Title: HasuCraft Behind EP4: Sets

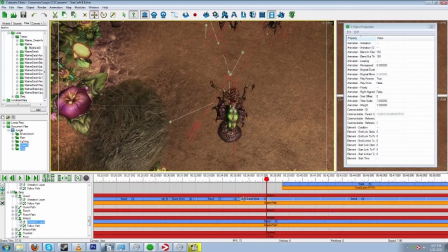[8:10]
So kind of frustrating. I do love making this, but it's extremely frustrating at times to really make things work.
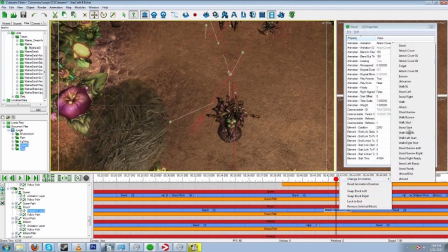[8:20]
Now I'm just kind of reviewing the script every now and then and trying to get the animation right when she poops out the Crete tumor and walks away.
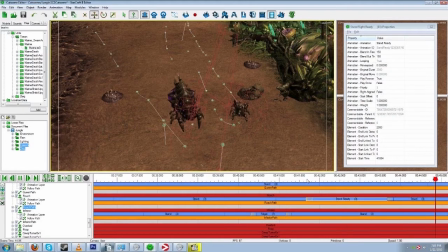[8:28]
That was probably the really most difficult part to animate and make sense. The other thing was to blink in, because there's separate models for each like animation. So the part where they actually I'm wrong, because I did that when they warped in.
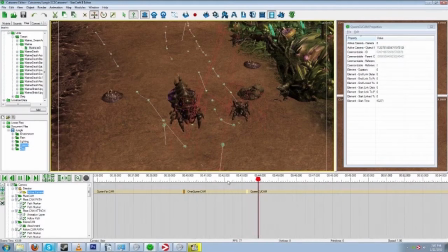[8:41]
So yeah, the blinking in wasn't too difficult, but it was still annoying.
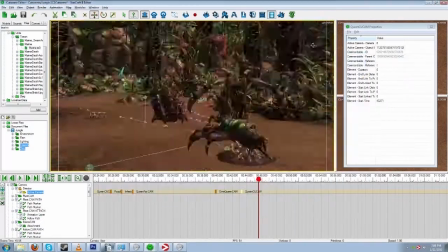[8:45]
So I have to place, there's a model of them with the blinking animation with the like particles, and then a model where they're just standing.
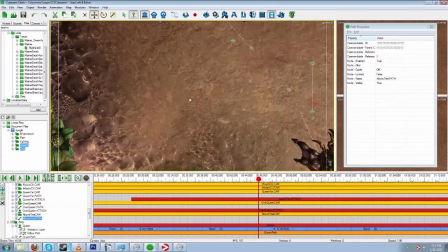[8:52]
And if you notice, like when they blink in, the way they're facing is slightly different. Like if they're looking straight, it might be slightly to the left when the blink animation stops, because I couldn't get it precise enough.
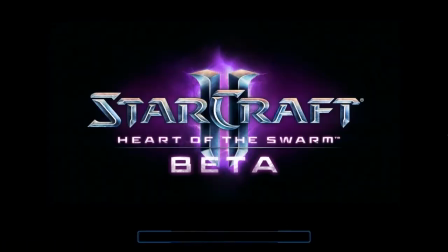[9:02]
There's all these little things. And also one thing that I didn't do was all these shots didn't completely match up.
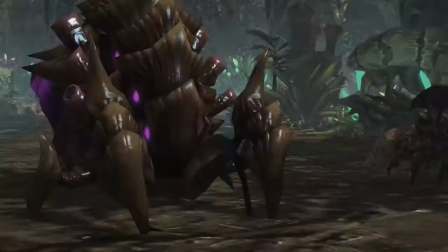[9:10]
So you'll notice in the beginning, like when they're walking down the path to get to the queen, there's a jump cut.
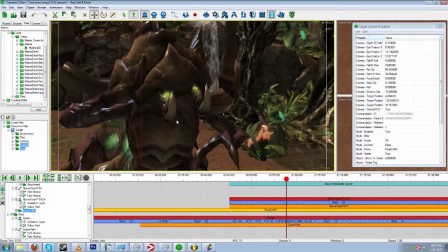[9:17]
And if you spot it, tell me what time it's at, because it's one of those things nobody's noticed yet. There's this really big jump cut.
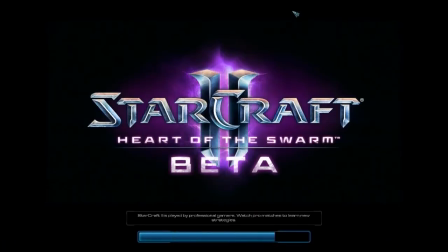[9:24]
And actually the camera changes are kind of weird too, because I had to do everything last minute.
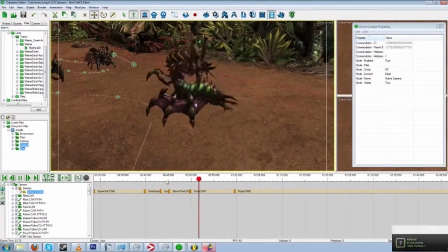[9:31]
So yeah, actually right now I was doing some basic stuff of adjusting the depth of field and trying to make it look more natural,
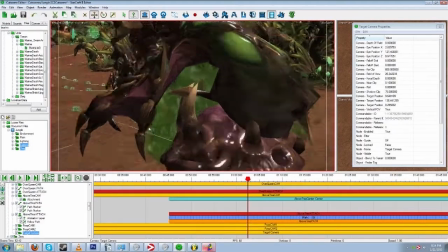[9:37]
because with the StarCraft 2 depth of field amount, it doesn't look really that natural at all.
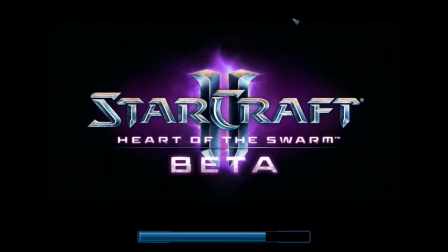[9:43]
It's kind of like you used a fast blur in Premiere or whatever, and that's kind of like your amount that you're going to be using.
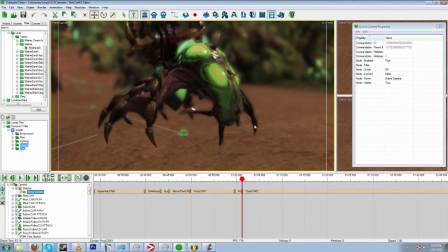[9:50]
It's kind of stupid. So with this, I'm just trying to make it look as natural as possible.
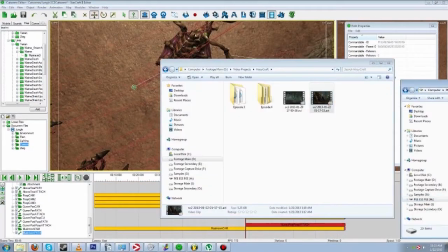[9:56]
So if it's going to be close up, you'll notice there'll be more depth of field on a close up than something far away,
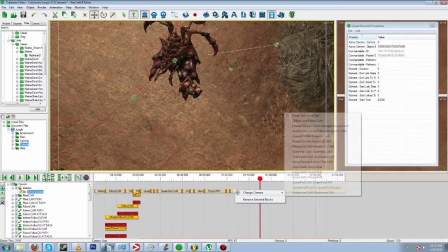[10:01]
because that's kind of how a real camera works, and that's how it's most natural.
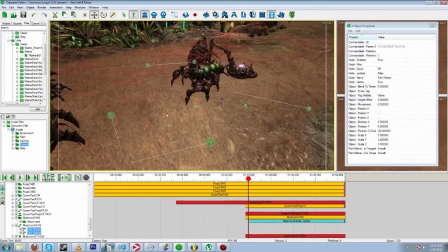[10:07]
So that if you pay attention to that, most of it'll look pretty close to being realistic.
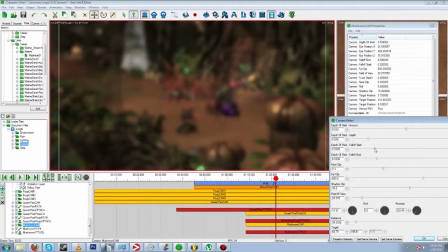[10:13]
Although this further shot is not as much as you would think it would be with the mushroom thingies.
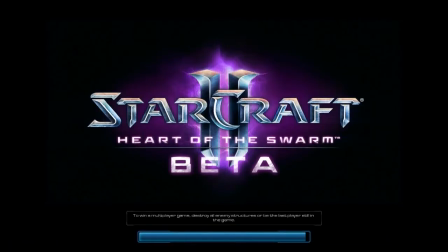[10:19]
But I did try and get it as close as I can, because a foreground object would be blurred and out of focus,
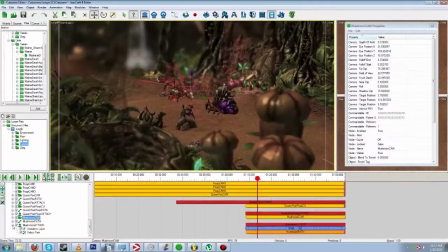[10:24]
because you're actually focused further away and you're using a telephoto, style of lens.
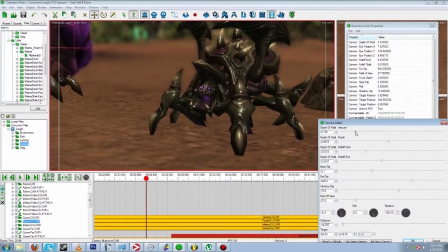[10:29]
And any shots where things are extremely far away and there's not really much foreground and stuff like that in the frame, I decided to leave,
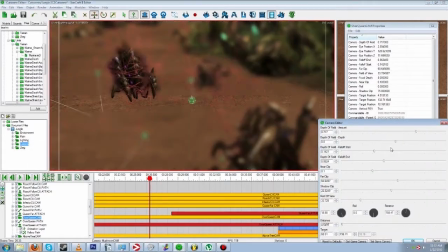[10:38]
pretty much no depth of field. And if you notice, with a lot of the shot design, I use things in the left and the right side of the frame to kind of guide your eye where I wanted it to go.
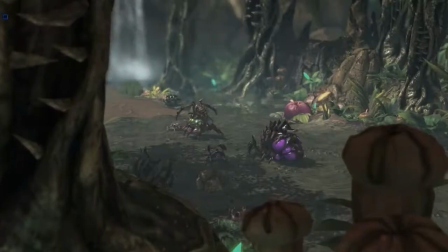[10:46]
And when you do that kind of stuff, you can actually get away with not completely following the rule of thirds,
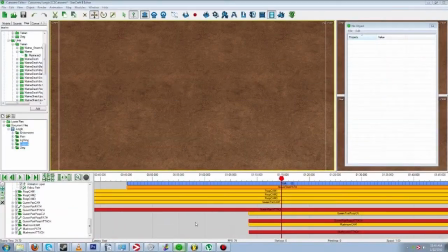[10:51]
which is convenient, because after a while doing things only with the rule of thirds type of composition
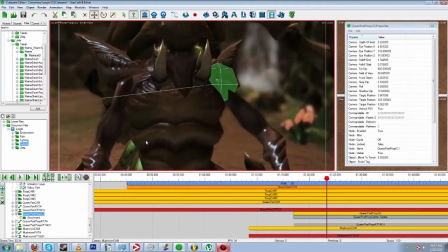[10:56]
gets monotonous, and it really, I don't know, it just gets boring.
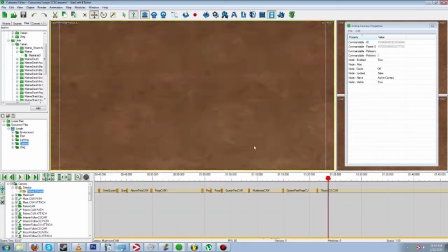[11:00]
So after you really learn the rule of thirds and stuff like that, and you learn how you can break it, and you know why you're breaking the rule of thirds, it can turn out really well,
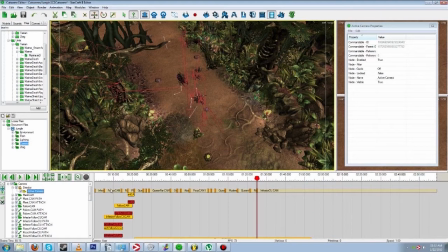[11:08]
instead of having these stupid disjointed shots that make no sense, like 90% of machinima, unfortunately.
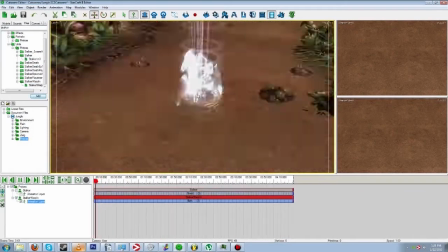[11:16]
So now I'm just doing the animations of working in the stoppers.
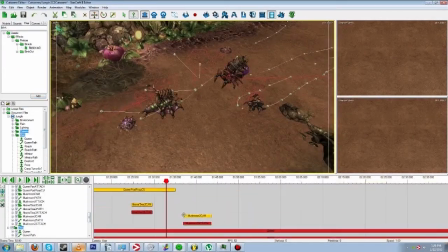[11:22]
We'll go with it. Yeah, I'm doing that part and just getting an idea of what it's going to look like, and placing it in different parts of the frame.
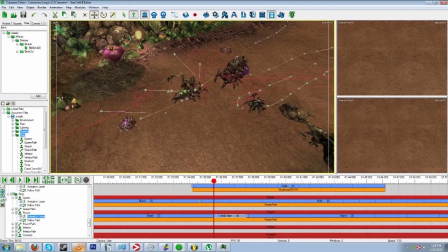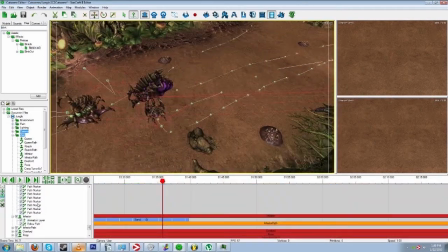[11:37]
And so now just,
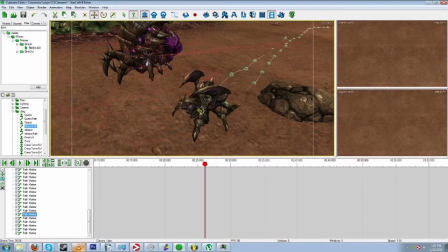[11:38]
making it so when it gets to the part where the roaches and stuff are walking away after their conversation is done, although it doesn't make as much sense as I would like it to,
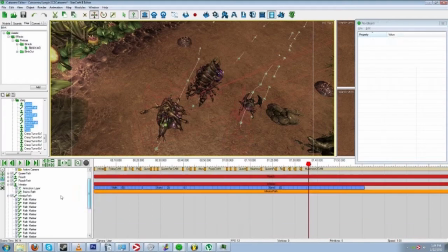[11:46]
it was the best way I could think to just kind of end the scene visually, because in the script that's kind of how it ends.
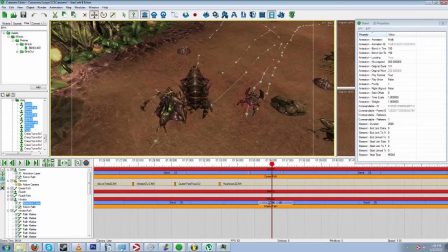[11:52]
But I just needed the characters to walk away so the stalkers could blink in.
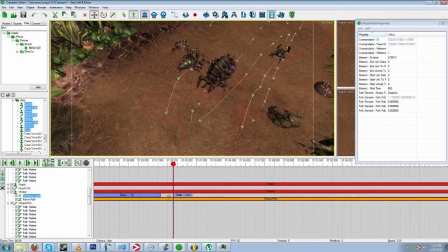[11:58]
And then they do, and they have their little discussion, and yeah, it was pretty fun.
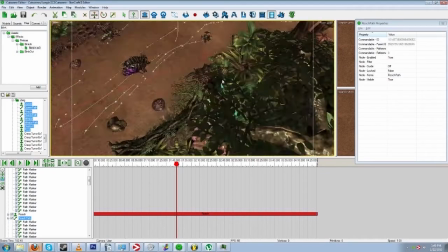[12:05]
And also on this one, I got to give a big thanks to Ty, because he actually sat down and wrote a majority of the script.
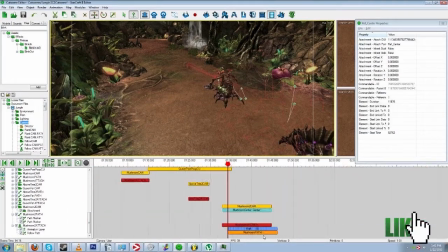[12:09]
I kind of told him the events that I wanted to happen and what I wanted to make fun of, and he just sat down and wrote it, and he doesn't even play StarCraft, so kudos to him.